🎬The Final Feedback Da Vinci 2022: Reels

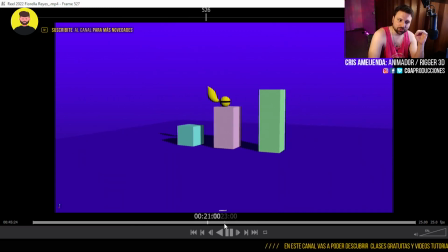[16:37]
Pero nada, creo que te sirvió mucho todo este año que tuvimos, que la peleamos a la par.
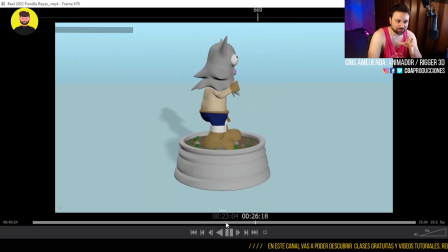[16:43]
Vos mandándome, yo respondiéndote, creo que se nota en el reel. Hay mucho por aprender.
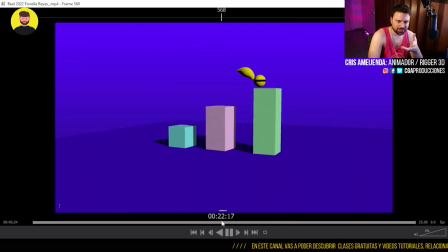[16:48]
He visto por ahí que ya estuviste modelando otros personajes, creo que era Sailor Moon. Y te sienta bien el modelado.
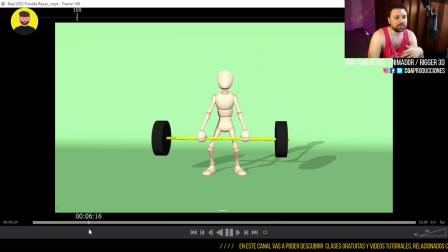[16:54]
Eso está bueno, que hayas podido encontrar qué es lo que más te gusta hacer.
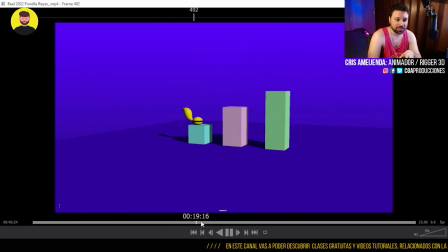[16:57]
Yo realmente vi ese Sailor Moon y dije, wow, esta es la misma chica que modeló este personajito.
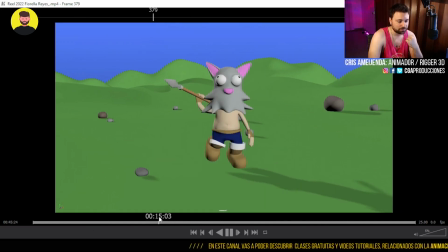[17:03]
Que no le quito mérito a este, pero el Sailor Moon estaba muy bien. Entonces, eso para mí que es hermoso.
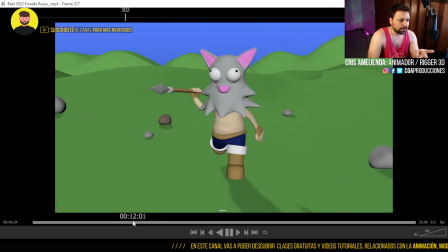[17:09]
O sea, ver la evolución de un alumno así. En términos generales, creo que el reel está bien.
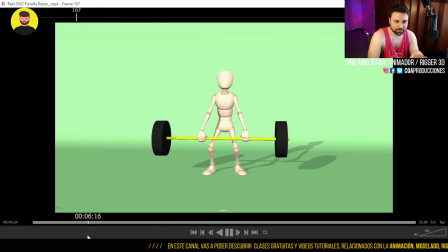[17:17]
Los dos primeros ejercicios son los que más me gustan y está buenísimo que lo hayas puesto al principio. No porque me gusten a mí, porque son los más completos en cuanto a animación, ¿sí? Este ejercicio está lindo, está bien, está correcto. Tiene varios de los principios que vimos.
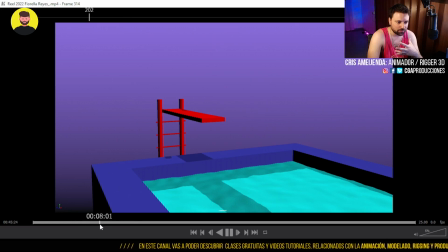[17:30]
Está muy bien aplicado.
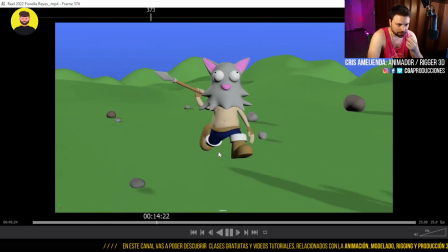[17:33]
Como tip general, a este creo que es al único que le falta un poco todavía. O sea, pero no... No por algo que le falte corregir. Es algo de raíz que tiene. O sea, siento que en general la corrida está un poco duro. Todo lo que es el torso.
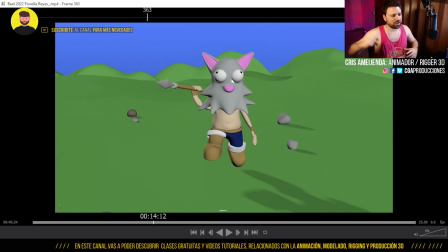[17:50]
Nada, te mandaste a hacer algo bastante complejo. O sea, corre, lanza algo. Laburaste con layers de animación, me parece, puede ser. No me acuerdo de eso. Pero, y en un personaje aparte que tiene unas patas que no son tan amigables a la hora de correr. Entonces queda raro, ¿sí? Pero en general algunas cuestiones más de postura.
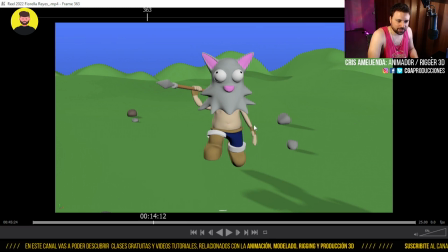[18:07]
Evitar siempre... los dedos que queden tan de perfil. O sea, esta mano acá parece un choricito. Fíjate que no noto. A ver si se llega a ver desde la cámara. Una cosa es, siempre que vos muestres las manos de perfil, evitar mostrarlas así. Tratar siempre de hacer esto, ¿sí? O sea, del otro lado se vería así. Ahora, tu mano se está viendo así, ¿ves?
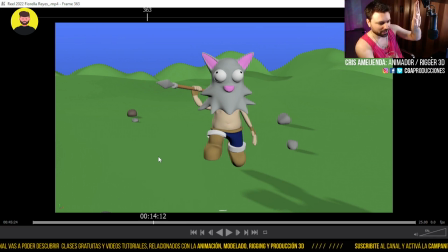[18:25]
Perdón, no. Ahí, con el pulgar adelante. Tratar de generar esto. O sea, siempre que se vea, por más que esté de perfil, que se traten de ver todos los dedos, para que se entienda que es una mano.
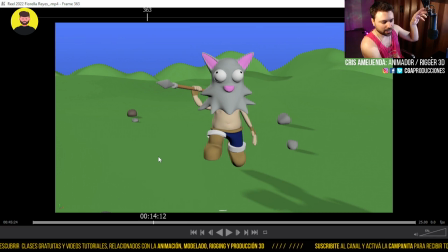[18:37]
O sea, estas posturas de mano, ahí, ahí, ahí relajada, en vez de esto así de perfil, hace que se lea mucho mejor. Si no era el pulgar, fíjate que está empastado con todo el perfil de la mano. En cambio, ya llevando el pulgar para adelante un poquito.
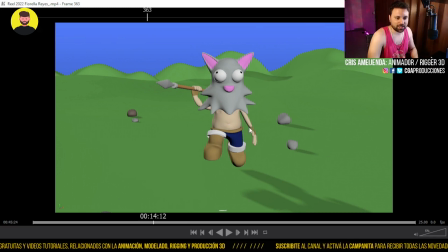[18:51]
Y esto ahí le da otra postura. Eso en general, tratar de que siempre hacia cámara quede esa sensación, ¿sí?
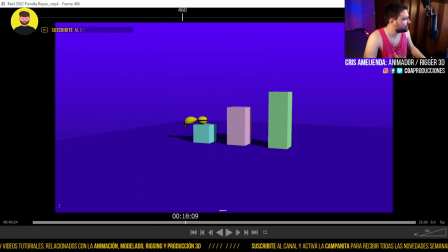[19:01]
Y después en general evitar, como le decía a uno de tus compañeros, colores chillones. Me pasó también con los renders que estaba viendo acá.
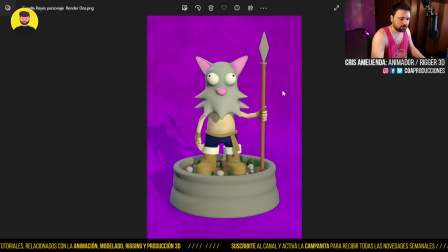[19:07]
Igual, mira, en la miniatura no se notaba, pero acá veo que usaste un poco un fractal o algo para ensuciar. Creo que eso baja bastante. Si hubieses dejado solamente ese rosa fuerte, ahí sí te hubiese dicho, che, parás un montón.
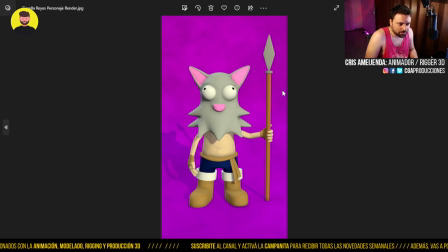[19:22]
Pero ahí zafa bien. Y el personajito, la verdad que se presenta muy lindo en el render, ¿eh? Nunca entendí, pobre, qué le pasó en los ojos.
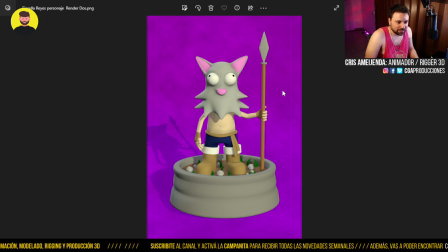[19:36]
me gusta mucho el personaje. Nada, la verdad que es lindo el laburo. Es lindo el laburo. Acá yo lo hubiese sumado, pienso ahora, ¿no? Como algunos simbolitos medio de
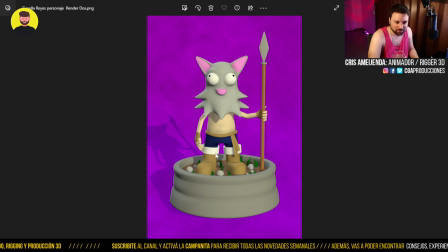[19:49]
tribales o algo, es como, no sé, con la lanza, como un indio, me hubiese imaginado algo más así, para completar y que no quede tan liso esto. Pero me gusta el concepto de las piedritas, el pastito, eso está bueno. Creo que suman, ¿sí?
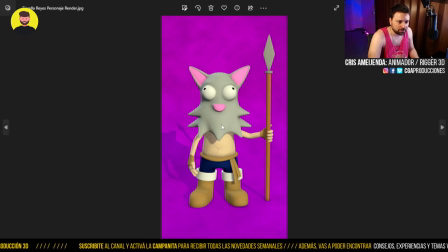[20:01]
Los dos renders están buenos, me gustan. Están bien. Creo que lo único en general que...
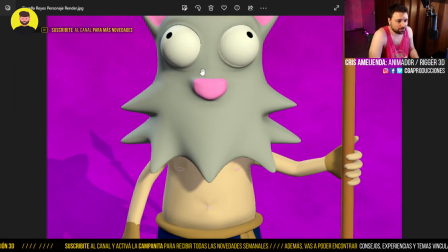[20:06]
Nada, yo no dije nada porque es tu personaje, pero... Que quede gris, así tipo Lambert.
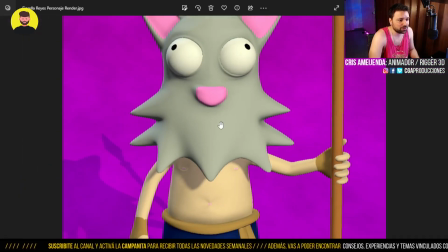[20:11]
Capaz que le diste un color medio verde y yo no me doy cuenta porque soy daltónico, pero... nada, está muy bien.
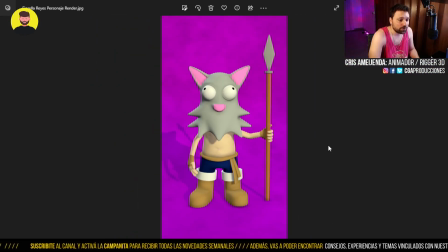[20:18]
Es el primer personaje, está muy bien. Hubo un gran laburo, me acuerdo que vos, claro, fuiste alumna virtual. Tenías una notebook, me acuerdo todo el proceso que hiciste. Y la verdad que llegar a ver lo que empezó siendo en un momento y todo lo que fuiste avanzando este año, está buenísimo, ¿sí?
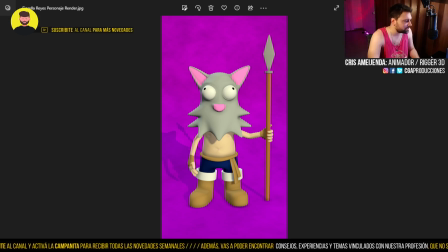[20:34]
Así que, nada, en conclusión general, voy a dar una repasada más al reel para chusmear a ver si hay algo así como que te pueda decir. Acá vos me dejaste un comentario en Word. Tuve varios problemas para poder sacar un buen render. Ok.